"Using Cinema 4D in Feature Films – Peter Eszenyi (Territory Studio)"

And they said, all right, this is the way we want to see the DNA being destroyed, and let's just flesh it out.
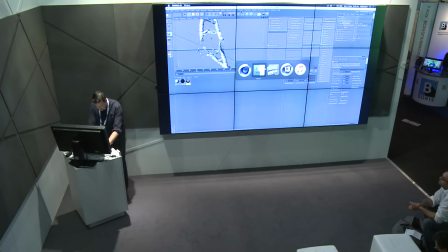988s
So that's the method that we used for this shot. And just to make sure that everyone understands the amount of tests
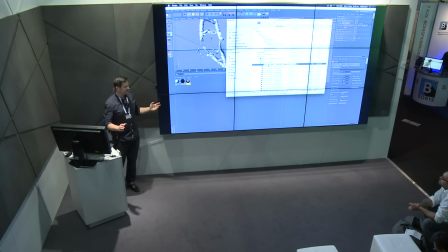997s
that we have to do when we do something like that for 120 frames, sorry.
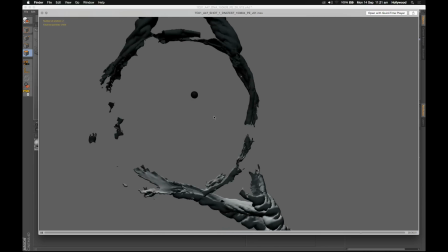1002s
Let me just show you a few examples of the same scene with slightly different settings.
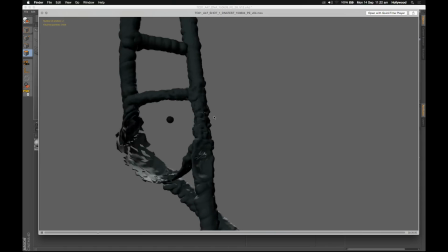1008s
And these are all the steps that we had to do when we were testing this method.
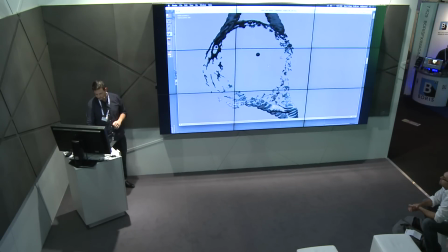1013s
And we wanted to find the most exciting one and the one that fulfills the brief the most.
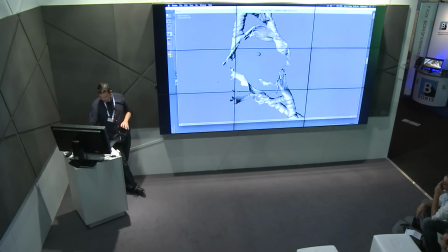1019s
And it was roughly around this version when we started to say, yeah, this is interesting.
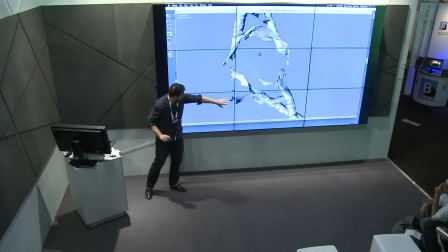1024s
You know, those little curls up there, those little pieces flying off, these are really, really interesting for us.
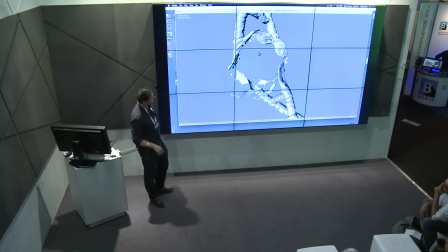1035s
So yeah, I mean, I love it. This really looks very interesting for me.
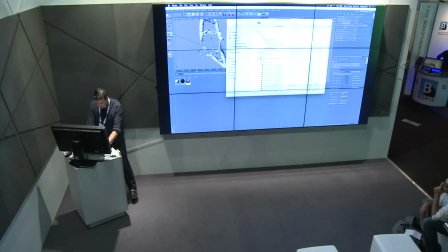1041s
And so that's the moment that we use, that's the final version. And when we had the method to create this shot, that's when the other part of the fun started, and that's when we started to shade it. And the way we did it is we used,
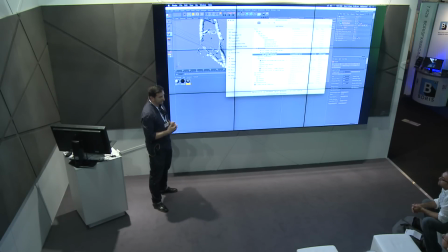1060s
I'm pretty sure you know that Cinema 4D has quite a few renderers integrated or working very close with. We used V-Ray and Advanced Renderer for this show.
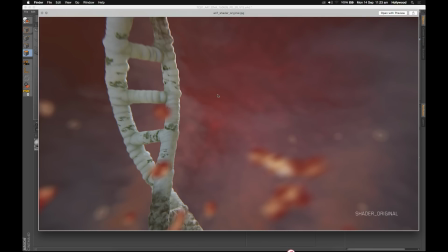1074s
And the way we did it is we rendered out lots of passes. We rendered out some subsurface scattering, some ambient occlusion, depth passes, all sorts of noise treatments on top of these layers. So this was the original one that we sort of like, all right, this is the one that we like.
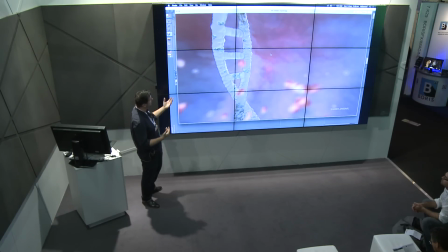1093s
It looks quite organic. It's kind of hard to tell what it is. It looks a bit sort of like translucent here and there.
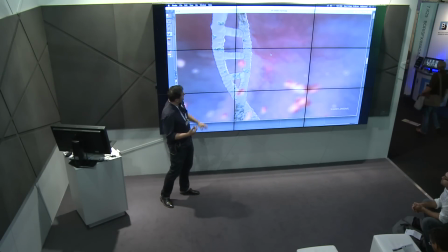1100s
It's kind of like nicely lit, which is like, you don't really see that too often inside your body, that it's got a nice lighting rig to it, but we thought that we might be able to get away with that.
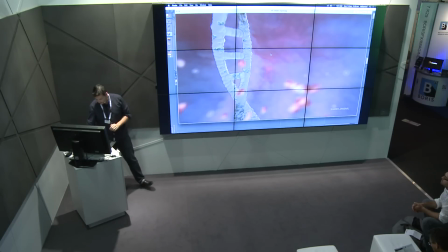1113s
And then,
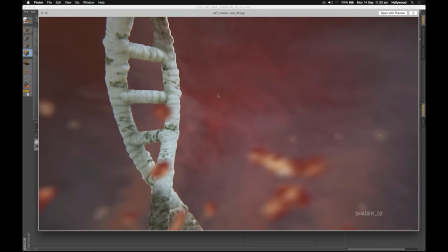1115s
again, just to illustrate how things are evolving, we had to sort of like come up with an even more interesting treatment. As you see, the main difference between these two is it's got a very sort of like
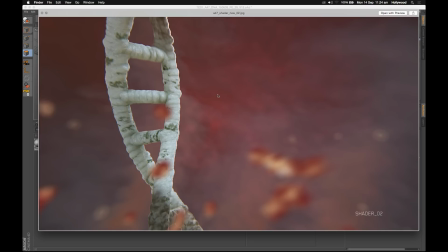1130s
small scale noise on top of the original one, so it's even more organic or exciting. And I think this was the final one that we ended up using.
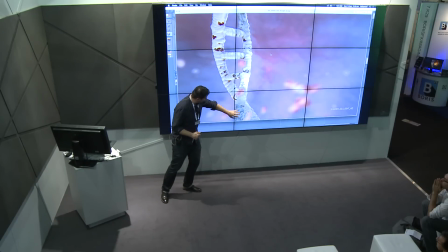1142s
Again, there was a little sort of like thing that we had to do,
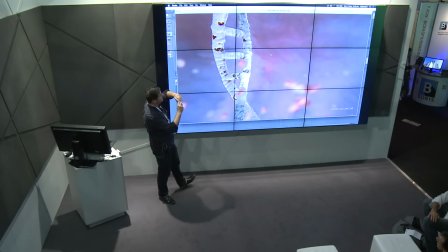1146s
that the texture needed to be animated towards the center just to sort of like predict that it's going to be destroyed.
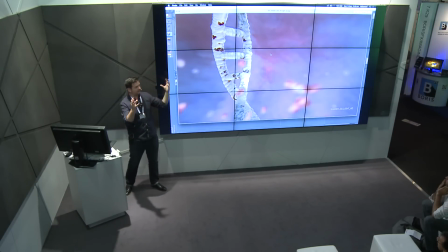1153s
So it's not really just a piece of DNA coming closer to the camera and just explodes, but the viewer sort of like immediately understands the story that something is happening to this, and that's the force that drives the explosion.
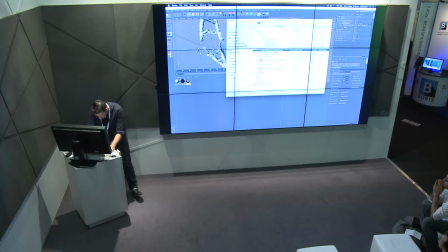1170s
So if you're interested in how this ended up, let me show you the final one, which was the final shot.
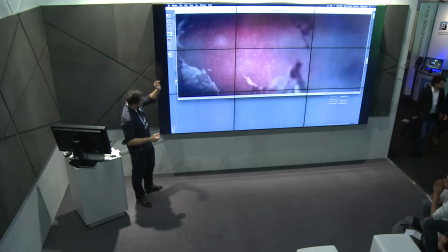1184s
That's the very first shot of the film, obviously with the main grade of the title applied. So this was treated in After Effects, and
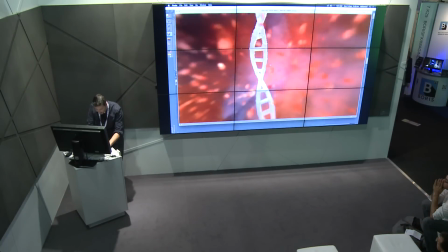1196s
I have a little breakdown of the whole thing if you want to watch it. I mean, like, what's even, but that was, I think that was the main sort of like C4D render.
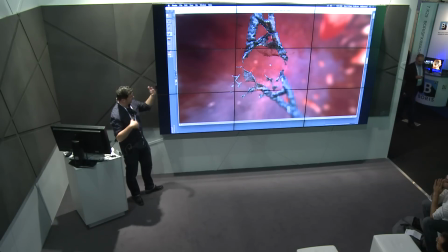1207s
Obviously, we render everything in layers, so we were able to tweak, like, is it a little bit too dark? So we had to like knock it back a little bit and tweak the colors and tweak the lighting a bit.
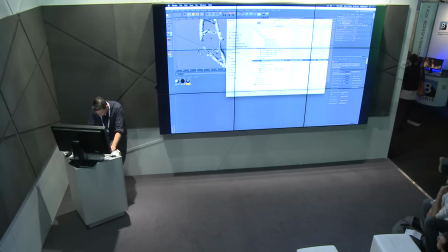1220s
But to sort of like give you an overview of on what we did for Agent, here's a little video that shows this.